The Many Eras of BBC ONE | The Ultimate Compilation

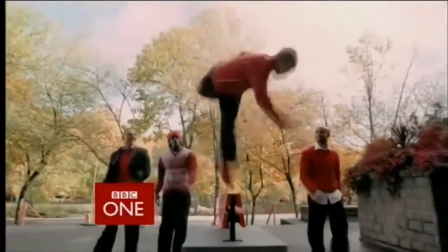82:22 The revamped soundtrack definitely hinders this one for me, and having debuted in 2005,
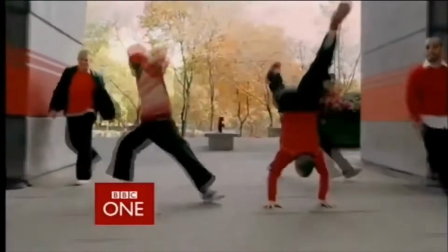82:27 it barely got much time to cement itself amongst its peers, many of which had first been introduced back in 2002.
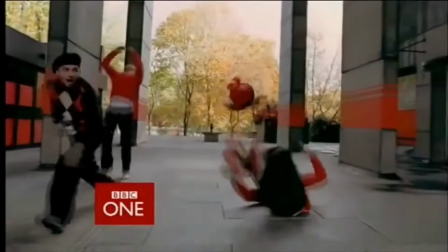82:32 So whilst it may not be my favourite, I'm sure there's some of you who adore it, and if there's one thing we can't dispute, it's the tumbling itself.
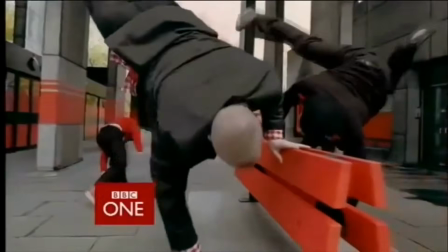82:39 Another great rhythmical showcase of what this ident set was all about.
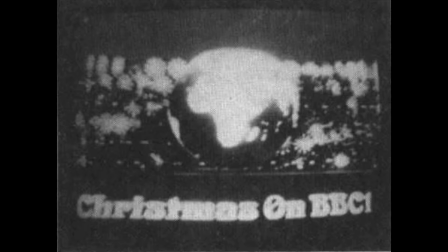82:45 The BBC has had a long tradition of adapting or inventing brand new special idents to mark the Christmas period.
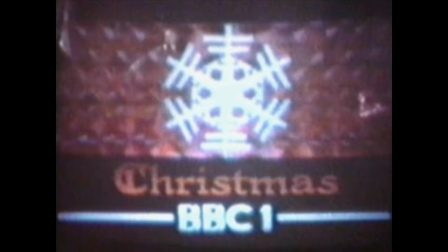82:50 Ever since the late 60s, their flagship channel, BBC One, always had a unique sequence every year, most of which have gone on to become well known and regarded in their own right.
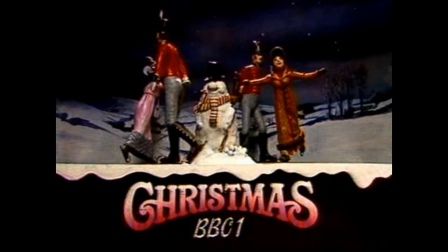82:59 When the Rhythm and Movement idents became the channel's representative identity in 2002,
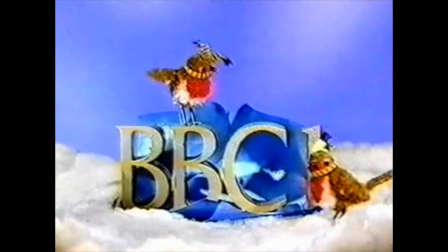83:03 it was only natural that the Christmas tradition would continue, but it wasn't without its controversies.
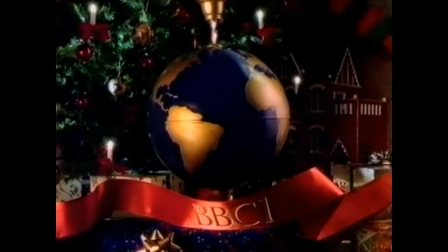83:09 So let's sit by the fire with a warm brew and have a look at Snowflakes, the ident that represented BBC One,
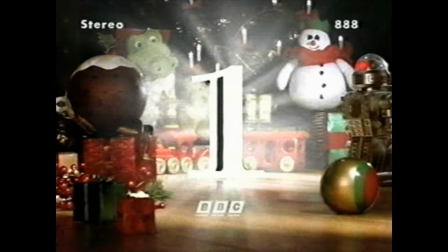83:15 celebrating Christmas in 2002 and 2003.
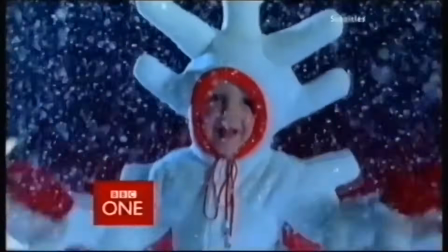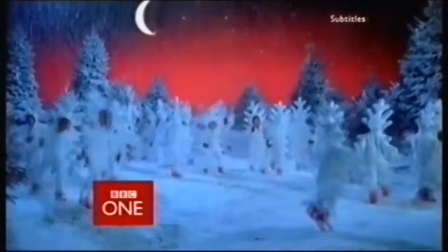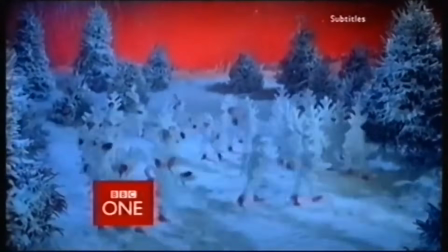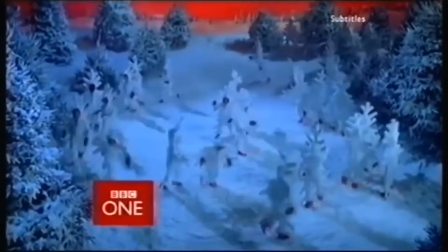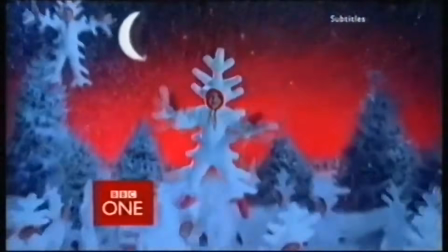83:44 Well, isn't this wholesome? We see a series of children dressed as snowflakes fall from the sky to a snow-laden earth before running about against a red sky.
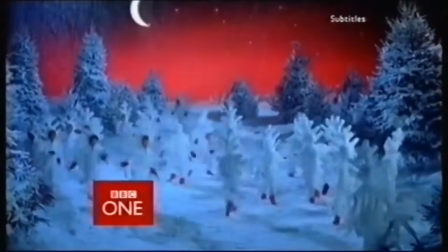83:52 A nice touch, as we firmly established red is the dominant colour. By coincidence or by design, it also happens to be one of the main colours associated with Christmas.
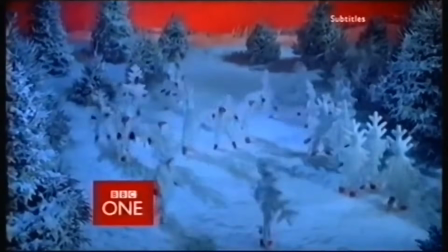84:01 It stands out for sure, but when contrasted with the snowy landscape that these kids are in, it feels less jolly and a bit more doom-laden.
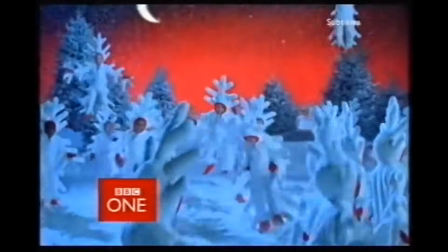84:07 The music though helps to alleviate this feeling, comprised of an upbeat series of jingles and sounds that are present in many a Christmas tune.
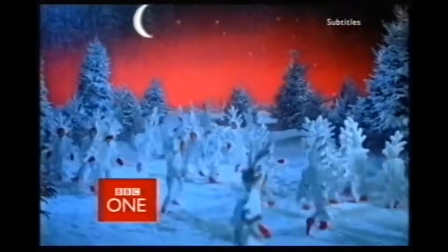84:13 In terms of using the children to front an ident, some may criticise it, but I think it fits with the ethos of the Rhythm and Movement set.
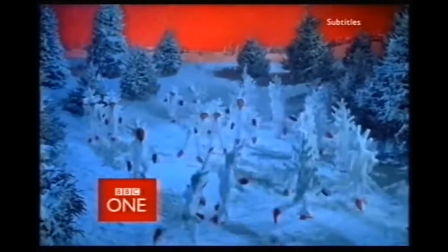84:20 They may not be showcasing a specific skill, but the joy in their movement fits perfectly for Christmas,
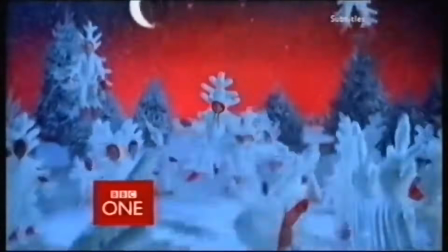84:25 and it shows that BBC One is comfortable with showing all kinds of people, whether they be children or grown-ups.
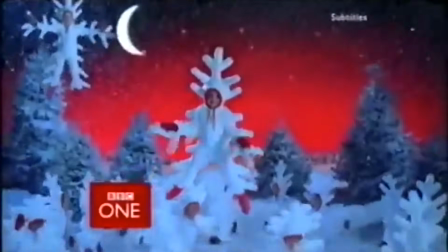84:33 BBC
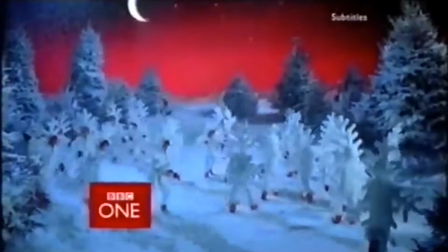84:38 BBC One turning up the heat. George Clooney and Jennifer Lopez just can't fight their attraction with violence and very strong language. Out of sight.
In terms of the long history of Christmas sequences that BBC One has had over the years,
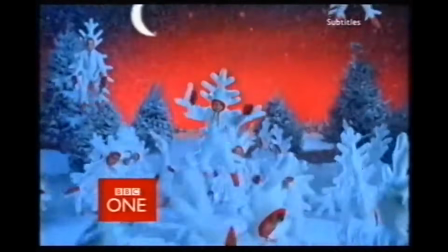84:51 it isn't one of my all-time favourites, and for many, it bears a sour taste, as in 2003,
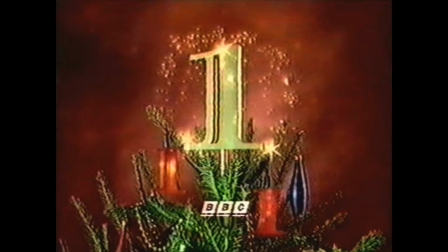84:56 it caused some minor, perhaps overblown controversy. As mentioned, BBC One would showcase a brand new ident every Christmas, and it had been that way for decades.
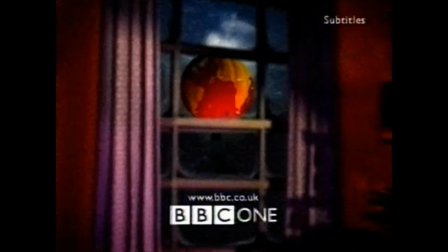85:05 However, after initially being used for the Christmas season of 2002,
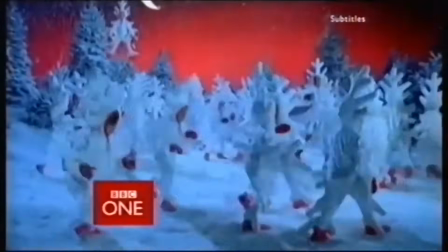85:08 Snowflakes was reused a year later, in 2003, the first time that this had happened on the Beeb's flagship channel.
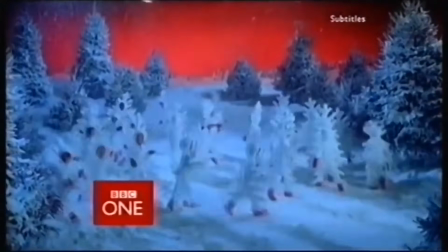85:15 Some members of the public complained to the corporation, because if the British are sticklers for anything, it's tradition, and the tradition of a new ident at Christmas had been shattered.
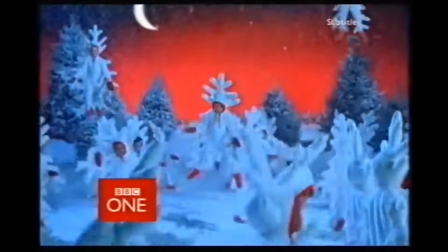85:23 Of course, nowadays it's not so much of an issue, as idents of all kinds are reused constantly across different channels, but for a short time in 2003, these snowflake-looking children were not in the hearts of every viewer.
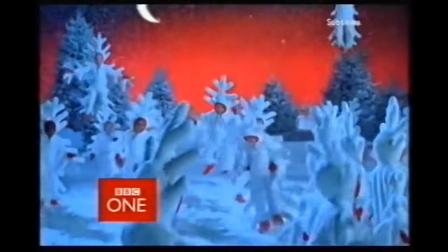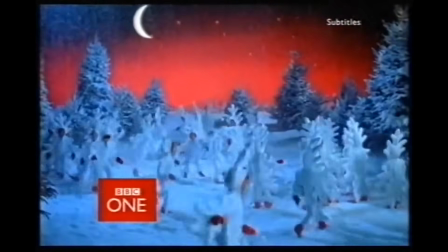85:41 Parkinson at Christmas is tonight at 10:15. Now, back to ancient Egypt for a magical adventure.
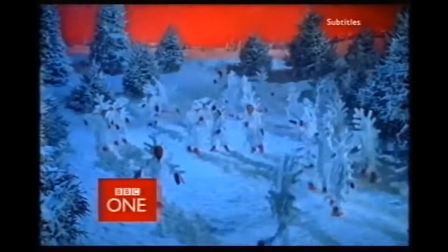85:47 It could be a bit scary for younger kids, so get ready to hide behind the sofa as BBC One unleashes The Mummy.
Being that Snowflakes was the first Christmas ident of the Rhythm and Movement set, in many ways it feels like it was trying to work itself out.
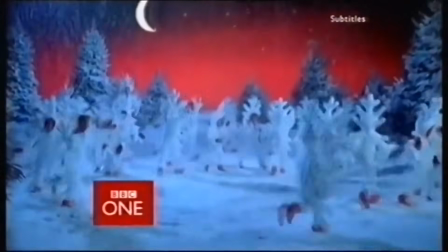86:00 Keep in mind that the set as a whole was seen as a radical departure for BBC One at the time, and with more emphasis on people as opposed to a globe or a similar symbol.
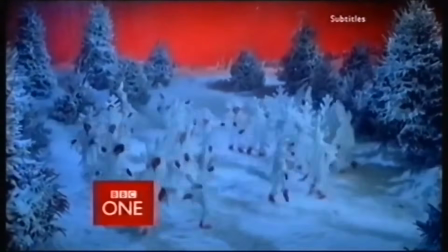86:08 As such, it may not be the best Christmas ident the corporation has ever created, but like anything, it had to start somewhere.
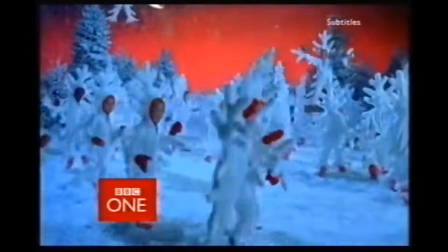86:14 The real test, especially after the hoo-ha caused by reusing it in 2003, would be to see if an eventual new ident for Christmas could restore that goodwill.
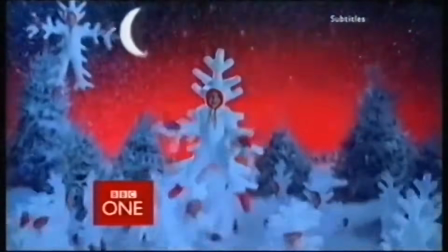86:24 We've established that the Rhythm and Movement idents got off to a rather rocky start when it came to Christmas.